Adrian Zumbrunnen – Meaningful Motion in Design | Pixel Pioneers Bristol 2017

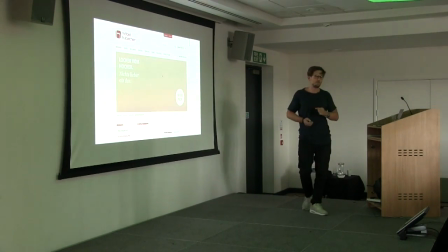(4:15)
And then recently I decided to renovate my apartment to make a design project out of my my own place so as a result I
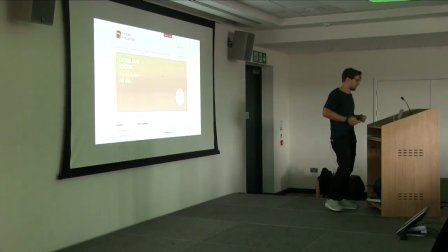(4:24)
was trying to find a great new couch so I went to this wonderful website here and I already have like an aversion to sidebars but this one took it
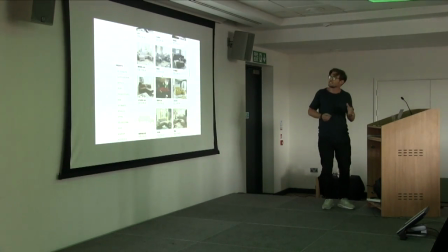(4:32)
on a whole new level instead of focusing on content it's like hey you want to navigate a little bit? Leave me alone!
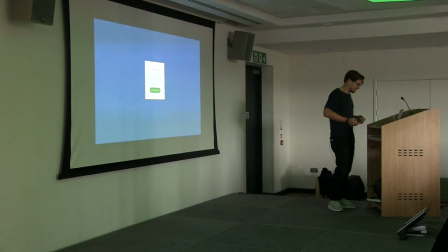(4:42)
Crazy stuff.
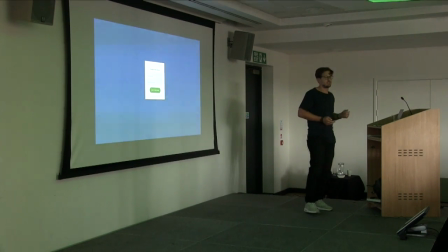(4:44)
So and then we have people who tell us that we should apply the Walt Disney Animation Principles, the 12 Walt Disney Animation Principles, and designed to our work.
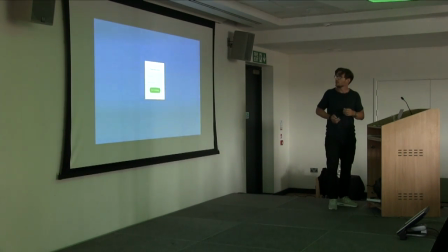(4:53)
So what initially looks like this, all of a sudden looks like this.
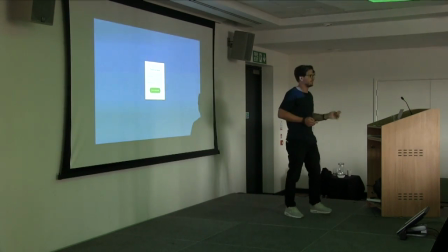(4:58)
Now imagine you have to type your credit card data into a form like this. It's probably not exactly trustworthy.
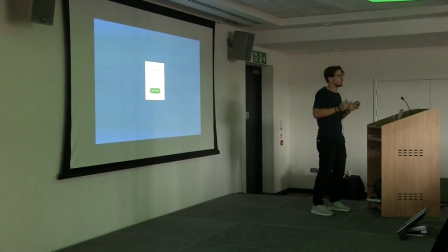(5:05)
It feels like the whole interface is made out of soap and tapping on the bottom will probably show some some bubbles or something.
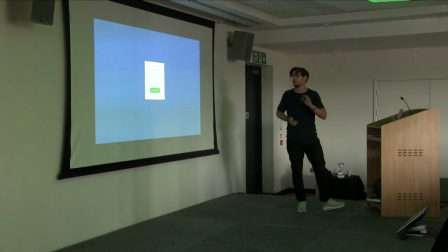(5:12)
Now I'm not saying that the 12 Walt Disney Animation principles aren't useful,
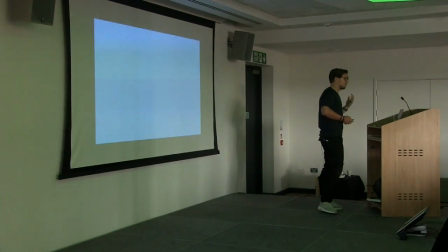(5:16)
but we really have to ask ourselves how far we want to go, because we can really over-animate a brand or an interface in general.
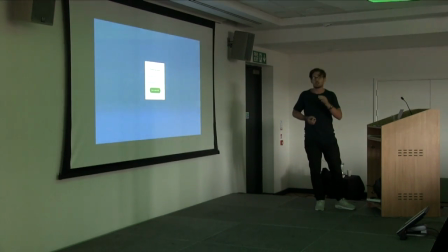(5:25)
So I think what's interesting here, though, is that it shows how much animation actually conveys.
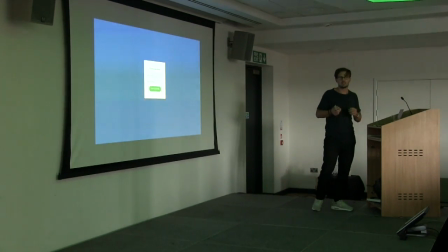(5:30)
So animation can be very subtle, so this slight bouncing and movements can be really subtle, and yet it communicates so much about the personality of the interface.
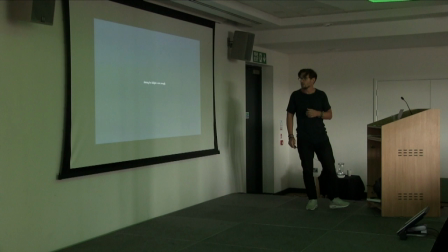(5:39)
So aiming for delight is not enough. It's about creating meaningful interactions.
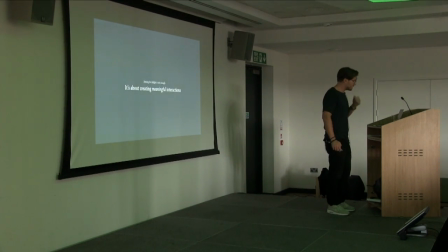(5:44)
And I think in order to get there, we have to start thinking in spatial terms.
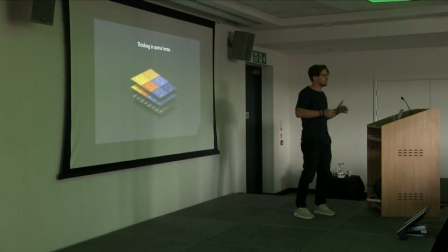(5:48)
Now, when we navigate websites or apps, we're often taken from one context to the next, from one screen to the other. But during this whole journey of navigation,
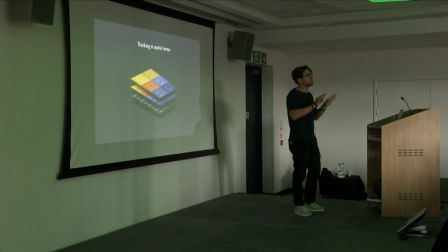(5:56)
we rarely consciously ask ourselves how these different information environments relate to one another from a space and time perspective.
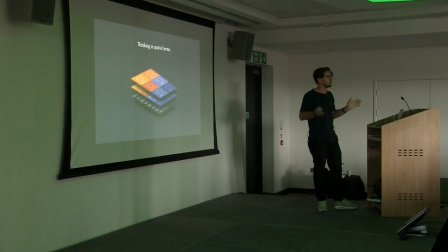(6:05)
When it comes to designing digital experiences, it's tempting to ignore all the real-world limitations that we have and just do our own little thing. But it turns out that's not such a great idea.
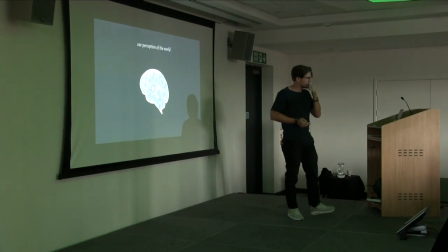(6:17)
George Miller, one of the fathers of cognitive psychology, already observed in 1968 that we perceive our environment in spatial terms.
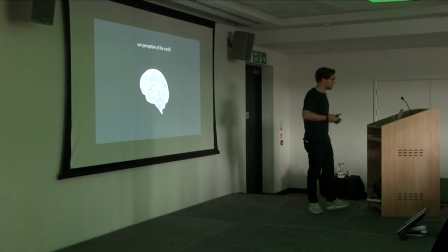(6:26)
So when we navigate places like cities, we build mental models just like when we navigate on screens.
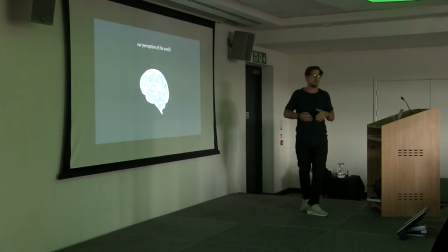(6:32)
So for instance when you go to New York, how do you navigate? How do you orient yourself?
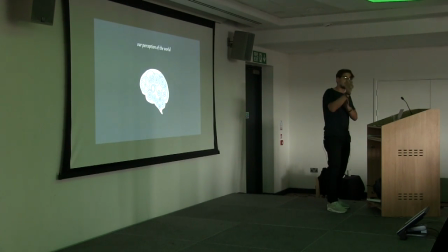(6:36)
And you see the entire state building and based on this building, based on this landmark, you find yourself on a map.
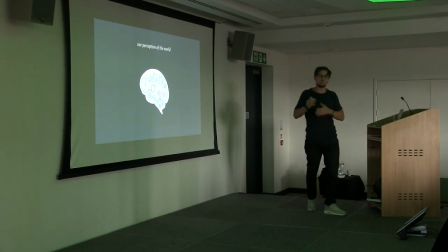(6:42)
Unless you use Google Maps, of course, and are more modern ways of doing it.
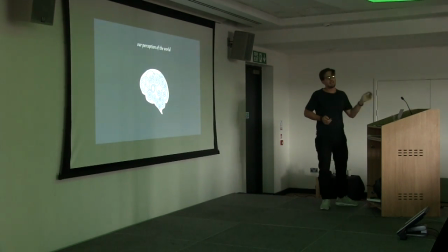(6:48)
And when these landmarks, landmarks they behave the same on mobile screens or in digital design,
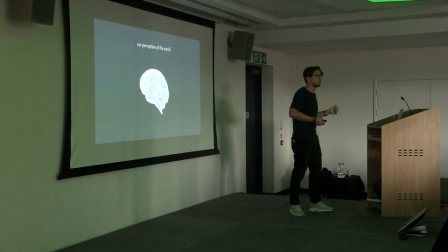(6:53)
but in digital design the landmark can be the logo, it can be the search bar, it can be the navigation. So if these landmarks are too different from one breakpoint to the other, we often experience a disconnect, wondering whether this is still the same experience.
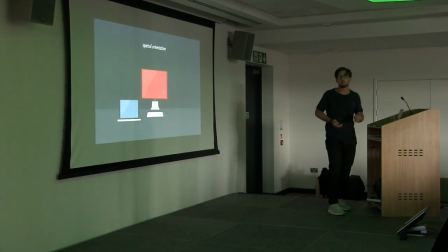(7:06)
But I think the best example that comes to my mind is when I connect my Mac to an external screen.
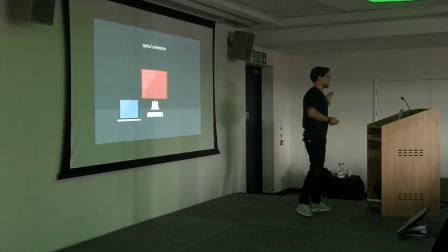(7:10)
Now when I connect my Mac to an external screen and it's on the left but I configured it to be on the right,
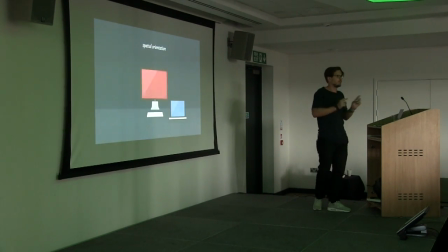(7:17)
the whole experience becomes completely unusable. I have no idea how my cursor moves anymore and even though I know I deliberately misconfigured it,
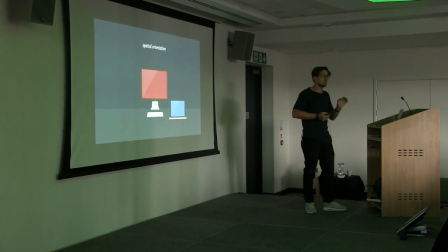(7:25)
I still can't make sense of the experience anymore and that just shows how deeply ingrained our spatial perception of our environment really is. So when we look at our screens for instance, we see one screen filled with apps,
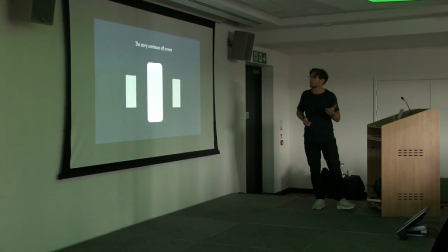(7:37)
but what's happening in our mind is actually quite different because our mind already knows that this is like
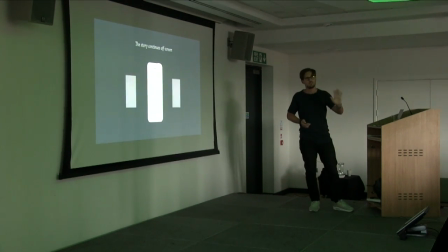(7:42)
a screen and there's like a set of contagious screens next to each other. So when you look at the way the home screen is designed for instance on iOS 10, so when you look at it, you have like your different set of apps and once you reach the end, you can't continue, right? So Apple could have easily said, well, why do we not just start at the beginning again? Well, because that's not how the real world works, right? You don't just, you're not here, and then you're suddenly back on the other side, unless you literally traveled around the whole globe. So that's, and these limitations of the real world are some sort of skeuomorphism that sneak into our digital experiences, whether we want it or not, but it can help us understand how information is distributed across the screen and it's not always easy to get this right.
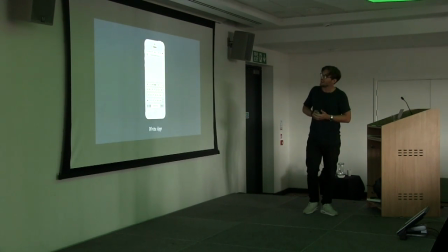(8:36)
So this is WriteApp, one of the many imitations of IA Writer and at first it looks like a normal writing app, right? So let's stop writing here and obviously it has a hamburger menu so let's see what happens when you tap on that hamburger menu.
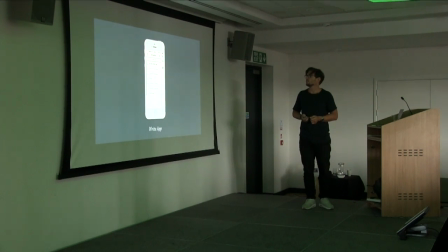(8:52)
So you tap there, you get a sidebar, that's fine, okay, let's it. Let's look at this again. There's another hamburger menu and a side panel and it's scrollable and you can
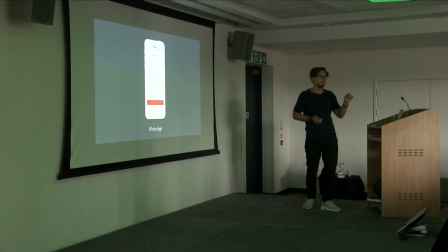(9:04)
tap on it and there's yet another panel and the other panel is in fact also scrollable and there's another panel that comes in from the right. So as you can see this experience is completely irritating because it's like a cheap magic trick when someone just like
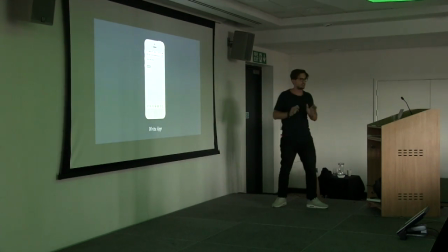(9:14)
moves things under your finger and you don't really know what happened and it becomes really hard to understand.
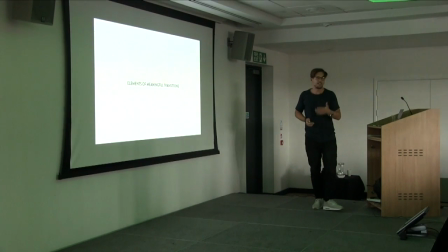(9:22)
So I came up with five criteria that I use daily in my work that I like
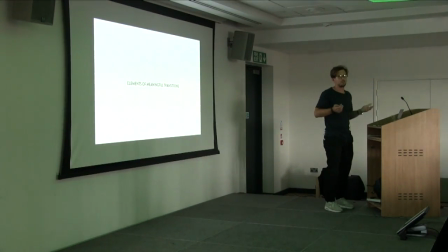(9:26)
because frankly also 12 Walt Disney principles are just too many to remember
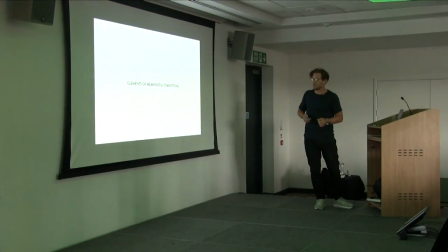(9:31)
so I have to boil it down to five and I call it the elements of meaningful transitions
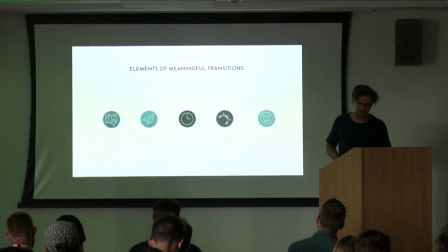(9:36)
and its orientation its responsiveness timing easing
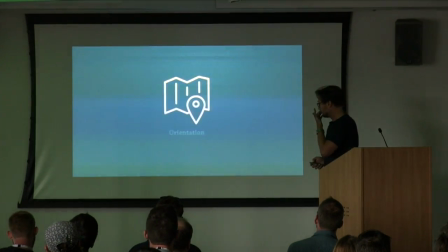(9:41)
and personality so let's start with the most fundamental of all that's orientation so motion
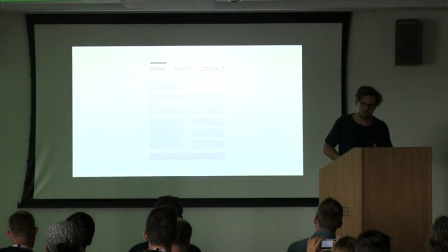(9:49)
establishes relationships and creates context imagine this is a simple page and you tap on contact.
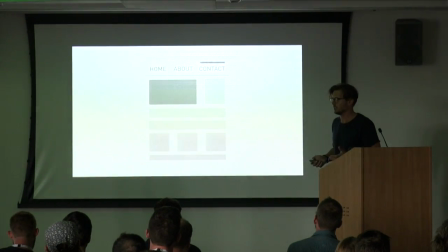(9:56)
So we know something just happened here. But we're also not quite sure what exactly happened, right?
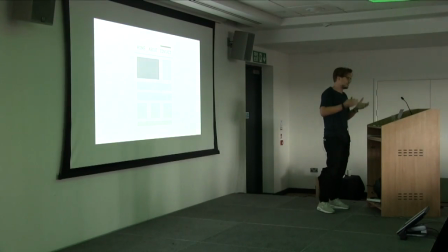(10:02)
And that's kind of like the blessing and the curse of digital navigation is that it can literally take you from one place to the other in no time. But in interaction design,
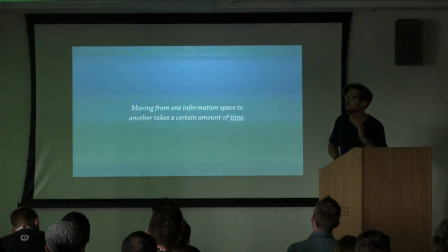(10:11)
moving from one information space to another does take a certain amount of time and we can use motion to represent time in digital design.
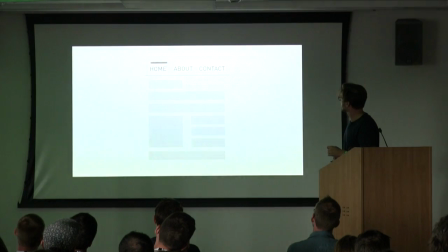(10:19)
So let's look at the same example again but animated this time so you click on contact and now you see what you're missing out right now you see how the animation works it makes it very obvious so let me give you a real-world example on this this is Ryu theme one of
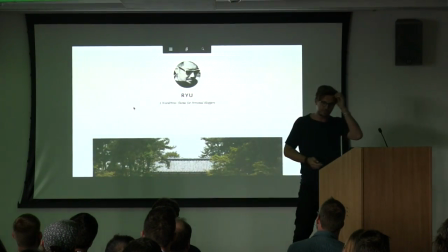(10:36)
the best-selling like one of the most popular WordPress themes at the time and obviously it has a hamburger menu
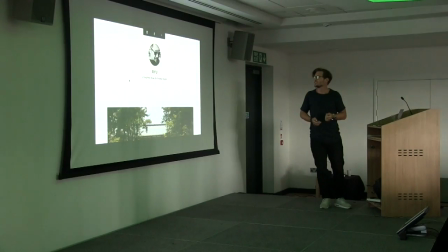(10:41)
and I love tapping on hamburger menus because you never know what you're gonna get so let's let's do
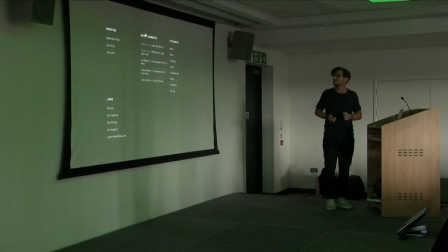(10:49)
that so you tap and bang in your face right so something happened here we're not really sure what but something happened so
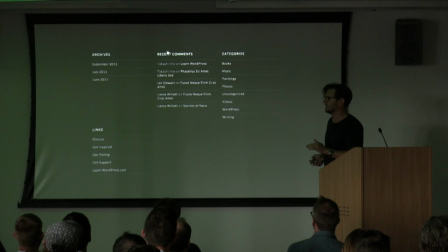(10:56)
the first time I use this I remember very well I didn't know how to get out of it again so I actually reloaded the website it was quite a dramatic way
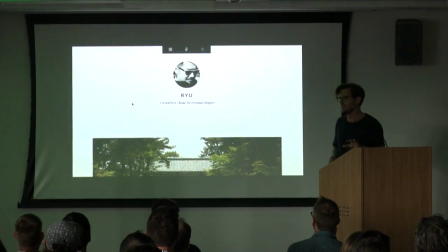(11:03)
to get out and then I did some modifications on the theme just to see if it would help to make it more understandable
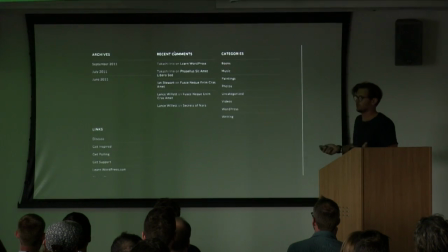(11:11)
so you tap and now it becomes pretty obvious right so this panel actually slides down the whole website. Now is this a good interaction model? That's a different question, but that's also not really the point.
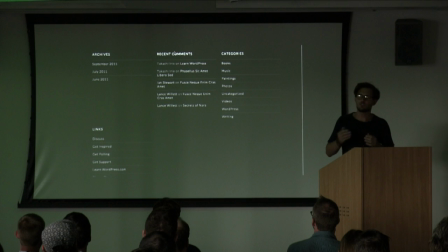(11:25)
But the point is that the animation explains how the how the interaction works and it also teaches users automatically how to get out of it again because they see what they're missing out.
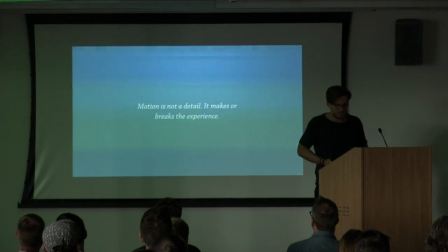(11:34)
They literally see what's happening. So motion is not a detail. It can make or break the experience.
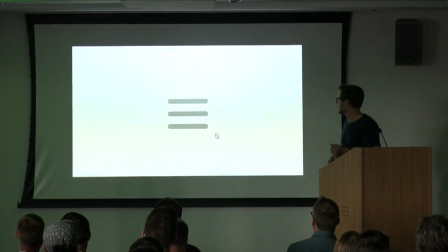(11:40)
When you tap on an icon and it morphs from one state to the other, that's not just a detail, but it also explains you the current state of the interface and it also explains you what happens next when you tap on it again.
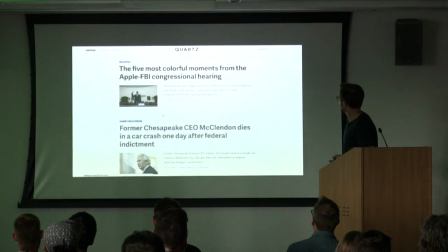(11:52)
One of my favorite examples is the Quartz search. When you tap on the search icon, you get this huge,
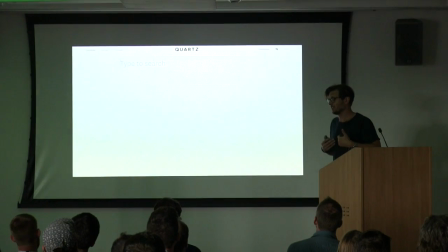(11:57)
nice blinking cursor and it makes me feel understood because I tap on the search icon and
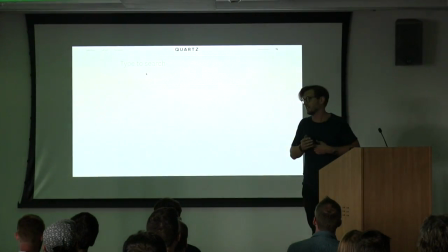(12:02)
unlike in many other instances where you have to tap again on the search box, you know that feeling when you tap on the search icon and then you have to tap again on the search box and someone hasn't really finished their work.